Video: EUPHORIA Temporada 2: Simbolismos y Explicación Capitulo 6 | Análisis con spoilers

Sí, sé que estamos subiendo este análisis tarde, pero hablemos del capítulo de Euphoria. Corre apertura. Muy buenas, Nessie en YouTube, ¿cómo andan? Soy Lucas Vaini, esto es Cámara en Mano. Mil disculpas por llegar tan tarde con este análisis de Euphoria, pero no iba a dejar pasar esta semana sin hablar del capítulo número 6, que fue sumamente emotivo.
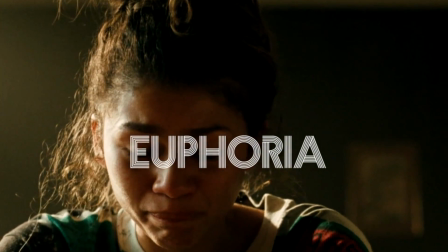0:16 Tuvo por primera vez en la temporada a las madres como grandes protagonistas de lo que está sucediendo.
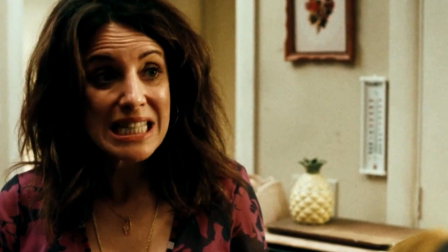0:21 Y vamos a repasar todo el capítulo buscando simbolismos, que está bueno en contar, detalles que quizás no viste y algunas referencias a capítulos anteriores y momentos importantes para los personajes. Si te gusta el video, como siempre te digo, dale al botón de me gusta que nos ayuda mucho a llegar a más personas. Quedan solo dos capítulos, así que arranquemos.
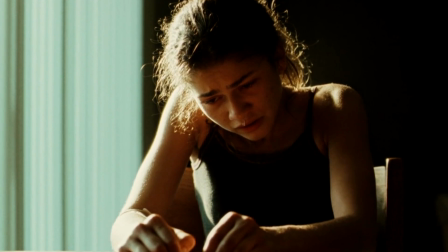0:37 Arrancamos con Rue frente a este caramelo, que en general se lo usa como simbolismo de recompensa, pero acá tiene un poderoso significado de perdón.
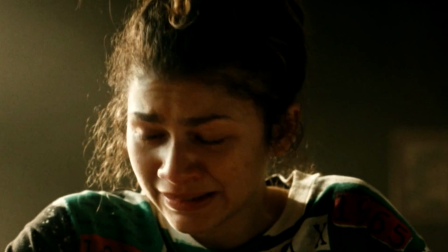0:45 Con Rue solo pudiendo comerlo una vez que Ali la perdona y siguiendo con su relato sobre el cristianismo,
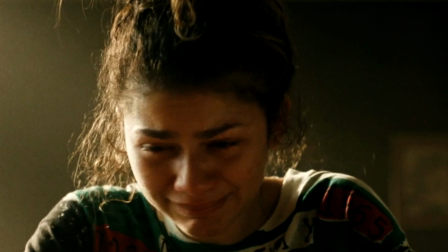0:50 el caramelo se convierte en la hostia después de conseguir ese perdón cristiano. Durante toda la apertura volvemos a estar entre las paredes de la casa de Rue y su familia, al igual que en el capítulo anterior, pero obviamente la vibra que hay dentro es completamente diferente.
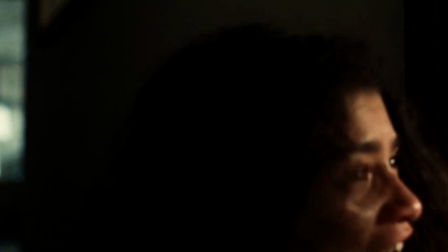1:05 Cuando la semana pasada la situación era de explosión y confrontación, acá es de perdón y sanación a pesar del dolor.
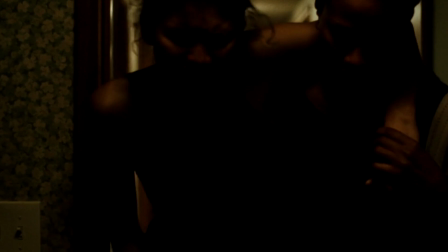1:12 La puesta en escena emparenta ambas aperturas con una paleta de color similar, pero con una cámara muy diferente,
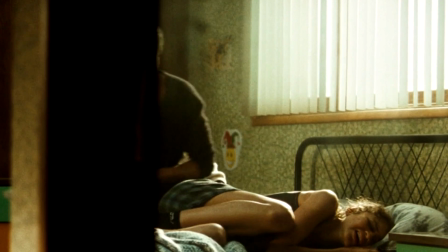1:18 se aleja de los primeros planos y se hace más presente el encuadre con Rue y su madre en el mismo plano,
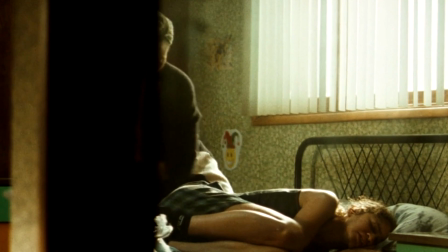1:24 enfatizando esta sensación de reencuentro y sobre todo, cómo es que no importa todo lo que haga o diga Rue y lo que conteste Lesslie, ella es su mamá y va a estar ahí, sin juzgar realmente si es una buena persona o no.
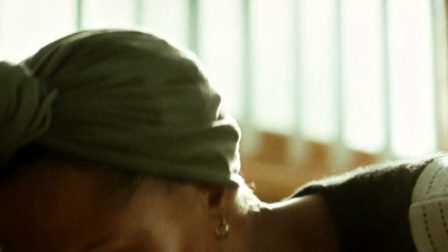1:37 También es una cámara más tranquila y que acompaña desde la posición del testigo de una situación muy íntima y dolorosa. Y sé que parezco un disco rayado en estos análisis capítulo a capítulo cuando digo que toda la temporada
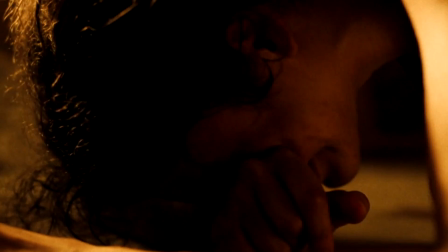1:48 trata de mostrar a sus personajes preguntándose qué es ser una buena o una mala persona.
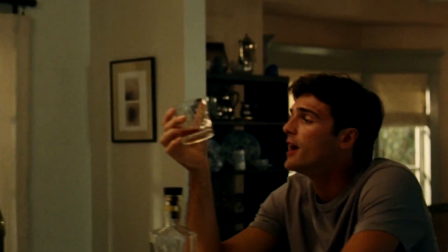1:53 Pero en este capítulo volvimos a tener referencia sobre todo este arco.
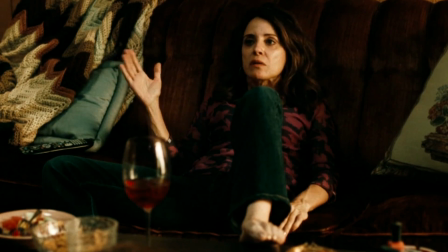1:57 Primero en esta situación con Rue y su madre, más tarde con Cassie y otra vez su madre, e incluso con Nate y también su mamá. Porque no sé si lo notaron, como les dije antes, este fue un capítulo en donde la presencia materna estuvo más fuerte que en toda la temporada.
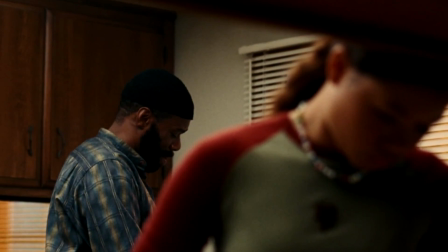2:12 Antes de irnos de la casa de Rue, Ali tiene un segundo con Gia y por fin se le dedica al menos un tiempito a explorar el efecto de la caída de Rue en ella. Está claramente enojada y espero que de acá al final de temporada nos dé algo un conflicto para desarrollar en la tercera.
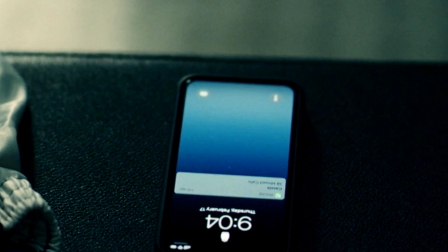2:27 Y hablando de sentirse aliviado, lo tenemos a Nate que se despierta liviano ahora que ya no está su papá alrededor.
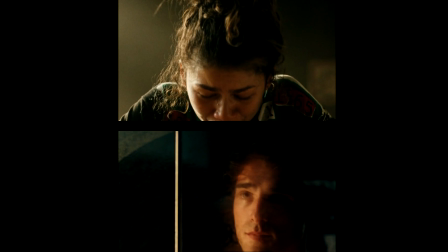2:33 Y fíjense como la luz empareja a Nate con Rue, ambos están en ese lugar de alivio después de sacarse un peso de encima.
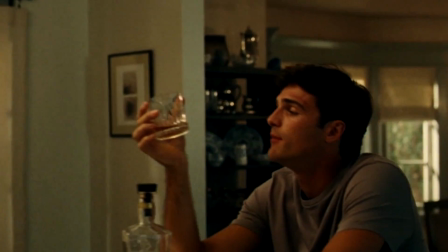2:40 Aunque en el caso de Nate, esa falsa paz va a durar muy poco, primero por su interacción con su madre y después porque piensa en el disco que Maddie todavía tiene consigo.
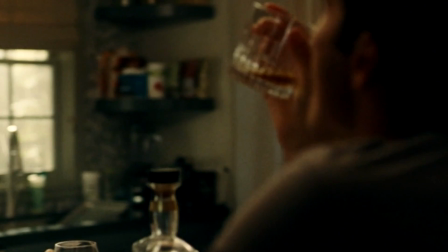2:49 En la charla con Marsha, Nate da muestras de su personalidad violenta y exploramos esa sensación de esta madre sobre cómo cambió la personalidad de su hijo en solo unos años,
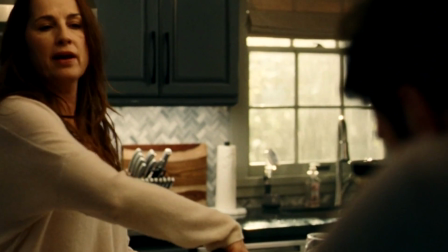2:57 cómo fue que solo tomó de su padre todas las actitudes y partes oscuras de su personalidad,
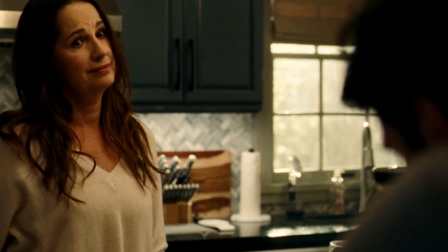3:02 convirtiendo a ese niño tierno en una persona rota o mala si se puede usar la palabra.
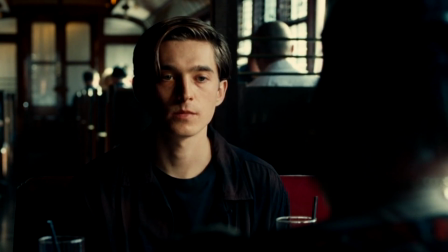3:07 Y de acá pasamos a la escena más incómoda del episodio, y es un clavo más en el ataúd que fue esta temporada para el personaje de Kat, por varias leguas el personaje más desaprovechado de todo este año.
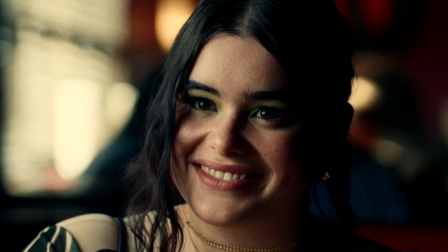3:19 Sin un rumbo claro y con un conflicto que en realidad solo daba para un episodio, la vemos sin siquiera tener un rumbo cierto en su intento de cortar la relación con Ethan.
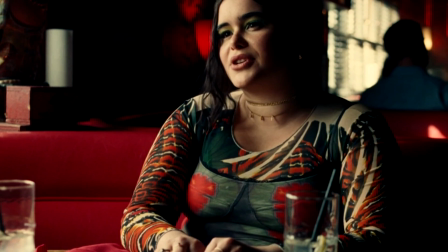3:28 Posiblemente la obra de Lexi incluya un segmento de Kat, aunque en toda la temporada no nos haya dado interesante de dónde agarrarnos,
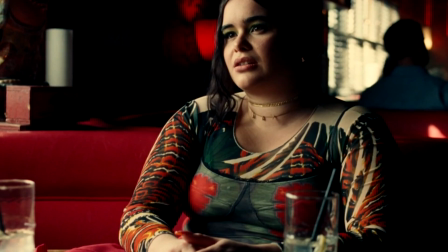3:35 logrando algo que realmente era muy difícil ejecutar, que es hacer pasar al personaje seis capítulos sin tener en cuenta conflictos de la primera temporada,
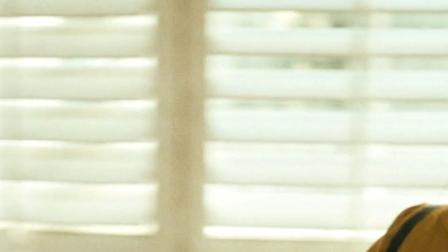3:43 ni dejarnos algún otro por resolver para la próxima. Mientras tanto, en la casa de las hermanas Howard, la madre de Lexi y Cassie está protegiendo a su hija a su manera.
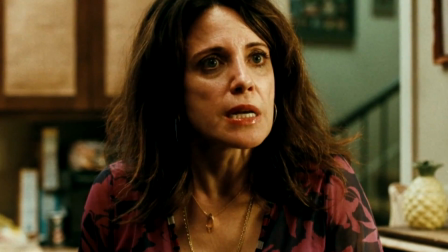3:52 Trata de esconder todos los cuchillos de la casa para que Cassie no los encuentre,
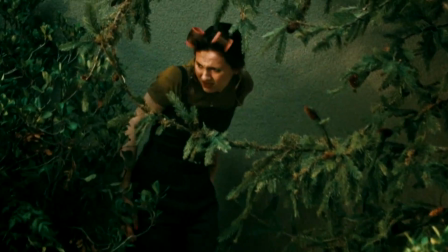3:55 y acá se nos regala un plano muy hermoso de Lexi entre medio de la maleza que dialoga directamente con el que tuvo casi en capítulos anteriores.
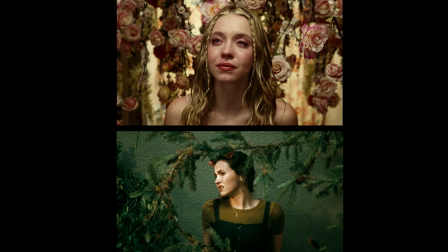4:03 Ambas están enmarcadas en la naturaleza.